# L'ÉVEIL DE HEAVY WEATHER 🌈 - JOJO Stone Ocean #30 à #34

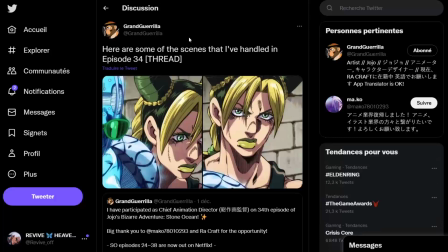1476s
Et il a tout simplement été donc directeur de l'animation sur l'épisode 34, ce qui est un sacré combo puisque ben c'est pas un poste à responsabilité limitée et c'est pas un bel épisode de merde,
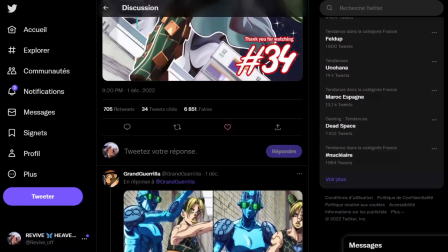1486s
hein. C'est vraiment un épisode de fou furieux, vous l'avez compris. Et donc ça explique pourquoi les dessins sont si constants et si bien, c'est parce que ce mec est simplement trop fort, voilà.
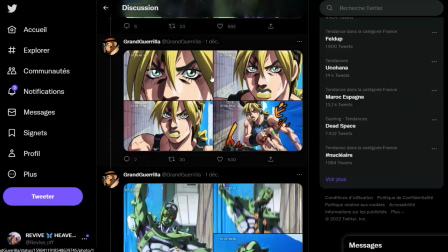1494s
Je vous mettrai en description le trade où il montre tous les cuts qu'il a réalisés, et franchement, ils sont tous absolument magnifiques.
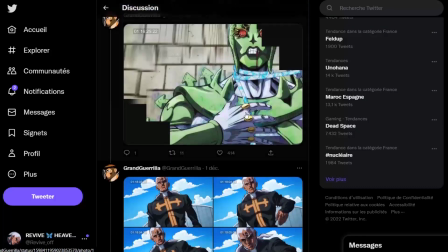1502s
Ce mec est bourré de talent, et ça fait juste trop plaisir de voir un mec que je suis depuis longtemps dans la communauté Jojo step up à ce point et avoir carrément l'opportunité de bosser sur un épisode.
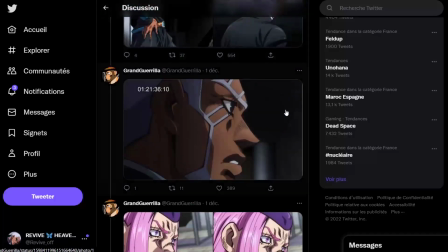1511s
Donc voilà, il a fait un taf monumental. Évidemment, c'est pas le seul animateur fou dans Jojo, il y a plein d'autres épisodes qui sont incroyables.
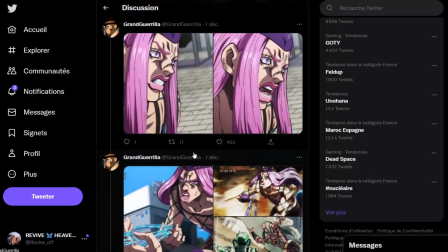1518s
Mais je tenais quand même à le relever. Et ouais, voilà, je suis trop content, ça explique pourquoi l'épisode est si beau.
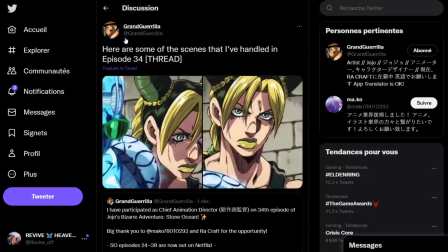1523s
Il a fait un taf monumental, il a parfaitement géré, donc allez soutenir le ref en vous abonnant à son compte Twitter et en partageant ses posts, ses beaux dessins, parce qu'il est très très fort et on peut tous être fiers de lui, voilà.
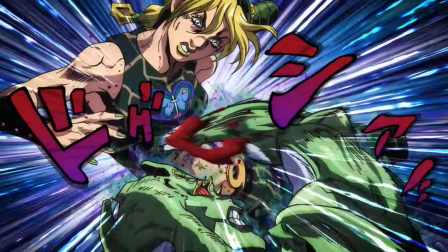1534s
Et enfin, la scène finale consiste en ce cher Pucci qui va taper l'endroit que Jolin devait tant éviter, à savoir son cœur, parce qu'évidemment, si le cœur se retourne, c'est pas garanti que le corps fonctionne comme il faut. Et là, bah écoutez, c'est juste parfait. L'impact du coup, il est dévastateur.
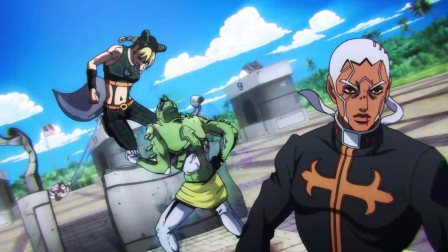1551s
Il y a un gros sound effect qui fait un peu penser à celui des donuts, hein, pour nous faire comprendre que vraiment, ce qu'il vient de se prendre Jolin, là, c'est pas bien. Voilà, ça fait vraiment mal. Et avec l'OST un peu triste qui va se déclencher après à base de piano, l'épisode réussit donc son coup, à savoir nous faire croire que Jolin est morte, qu'elle ne va pas s'en sortir, puisque c'était le coup qu'elle redoutait tant,
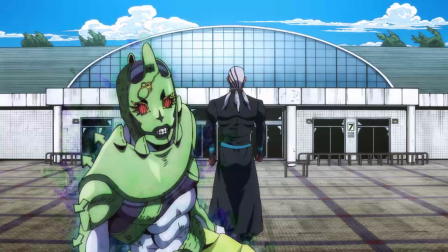1571s
et qu'elle se l'est prise de plein fouet. Mais qu'à la fois, Jotaro est en chemin, puisqu'on va voir Emporio discuter avec lui sur son téléphone.
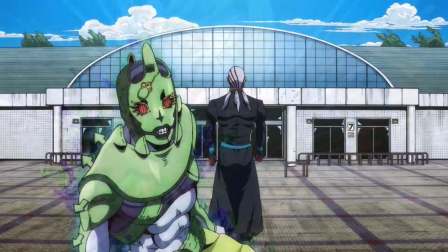1579s
L'espoir redonne donc un peu, et ça, c'est typiquement un épisode qui aurait, mais alors, explosé Internet si ça sortait en hebdomadaire.
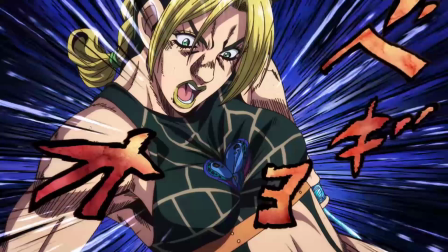1588s
C'est un petit peu dommage. L'effet du cliffhanger, donc, marche un peu moins, mais objectivement, ce cliffhanger-là, et cette construction de fin d'épisode même, elle est absolument brillante.
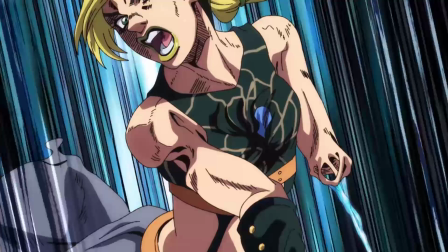1597s
Voilà pour, donc, l'épisode 34, une excellente adaptation du début contre Simoon.
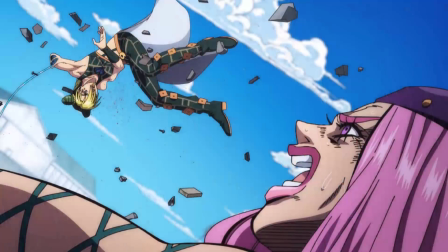1603s
Du début du combat contre Simoon, excusez-moi, qui coche absolument toutes les cases de ce que devait être ce début de combat contre Simoon. Donc je suis vraiment très très content.
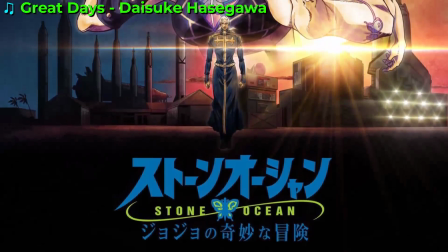1615s
Et voilà, cette review des épisodes 30 à 34 de Stone Ocean est désormais terminée.
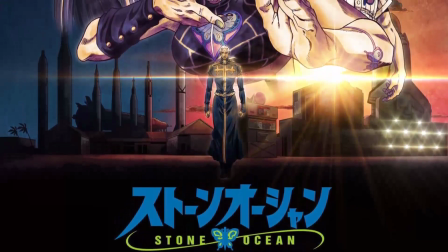1621s
J'espère qu'elle vous aura plu. N'hésitez pas à me donner votre avis sur les épisodes et sur la review en commentaire.
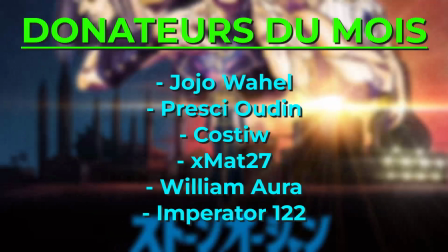1626s
J'aimerais beaucoup voir notamment votre ressenti sur le flashback de Pucci. J'en ai un peu parlé sur Twitter, mais je sais que ça a beaucoup plu.
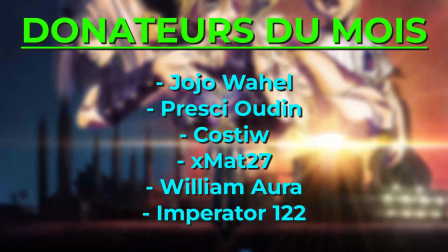1632s
Et j'aimerais bien voir votre avis à vous aussi. Dites-moi ce que vous avez le plus kiffé dans ces 5 épisodes, et quel a été votre préféré, évidemment.
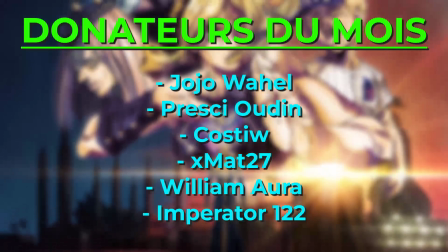1641s
La prochaine review sera dédiée au début des choses sérieuses,
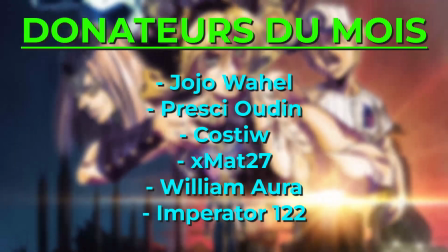1644s
puisque je reviendrai sur les épisodes 35 à 37, donc ceux qui couvrent la fin de Simoon et Made in Heaven.
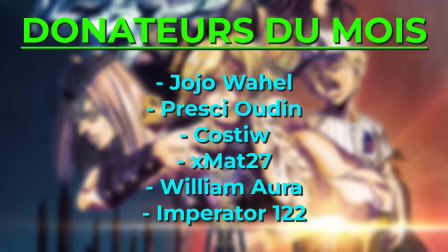1651s
Je me garde une vidéo spéciale pour l'épisode 38,
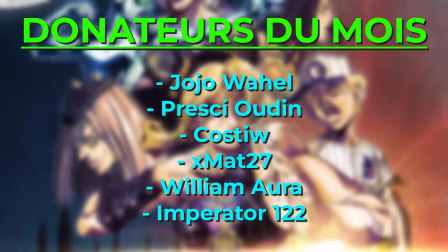1654s
qui fera office donc de review finale avec le bilan de la partie, comme j'ai pu le faire pour Golden Wind.
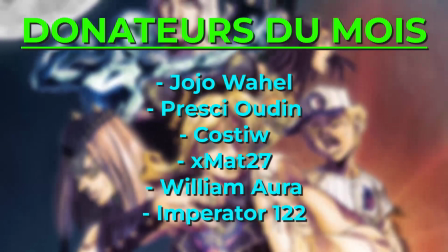1660s
Et pour Jojo Lyon, je pense que c'est un événement important et je préfère y dédier une vidéo entière pour bien marquer le coup.
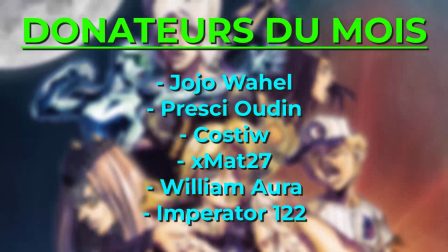1666s
Bref, je vous donne rendez-vous la semaine prochaine pour la prochaine review, l'avant-dernière donc.
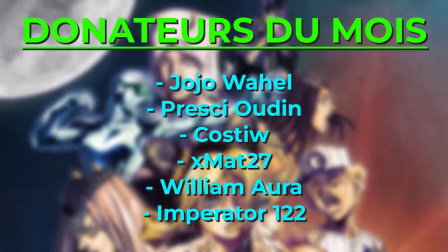1671s
Je sais pas quand exactement, mais je suis en mode Made in Heaven en ce moment et je vais donc tout faire pour que ça sorte en temps voulu.
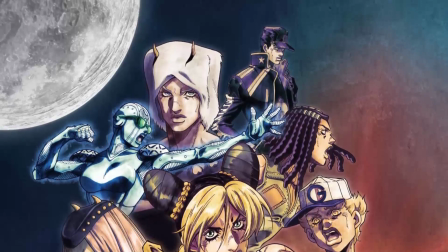1678s
Sur ce, je vous souhaite une bonne soirée, une bonne journée. Que la force de Heaven's Falling Down vous guide au quotidien.
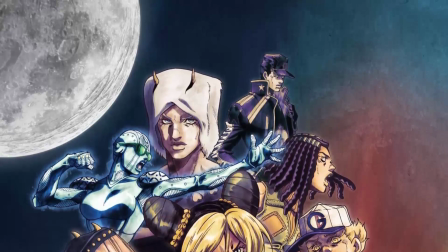1683s
Et n'oubliez pas que aujourd'hui plus que jamais, Jojo, c'est quand même vachement bien.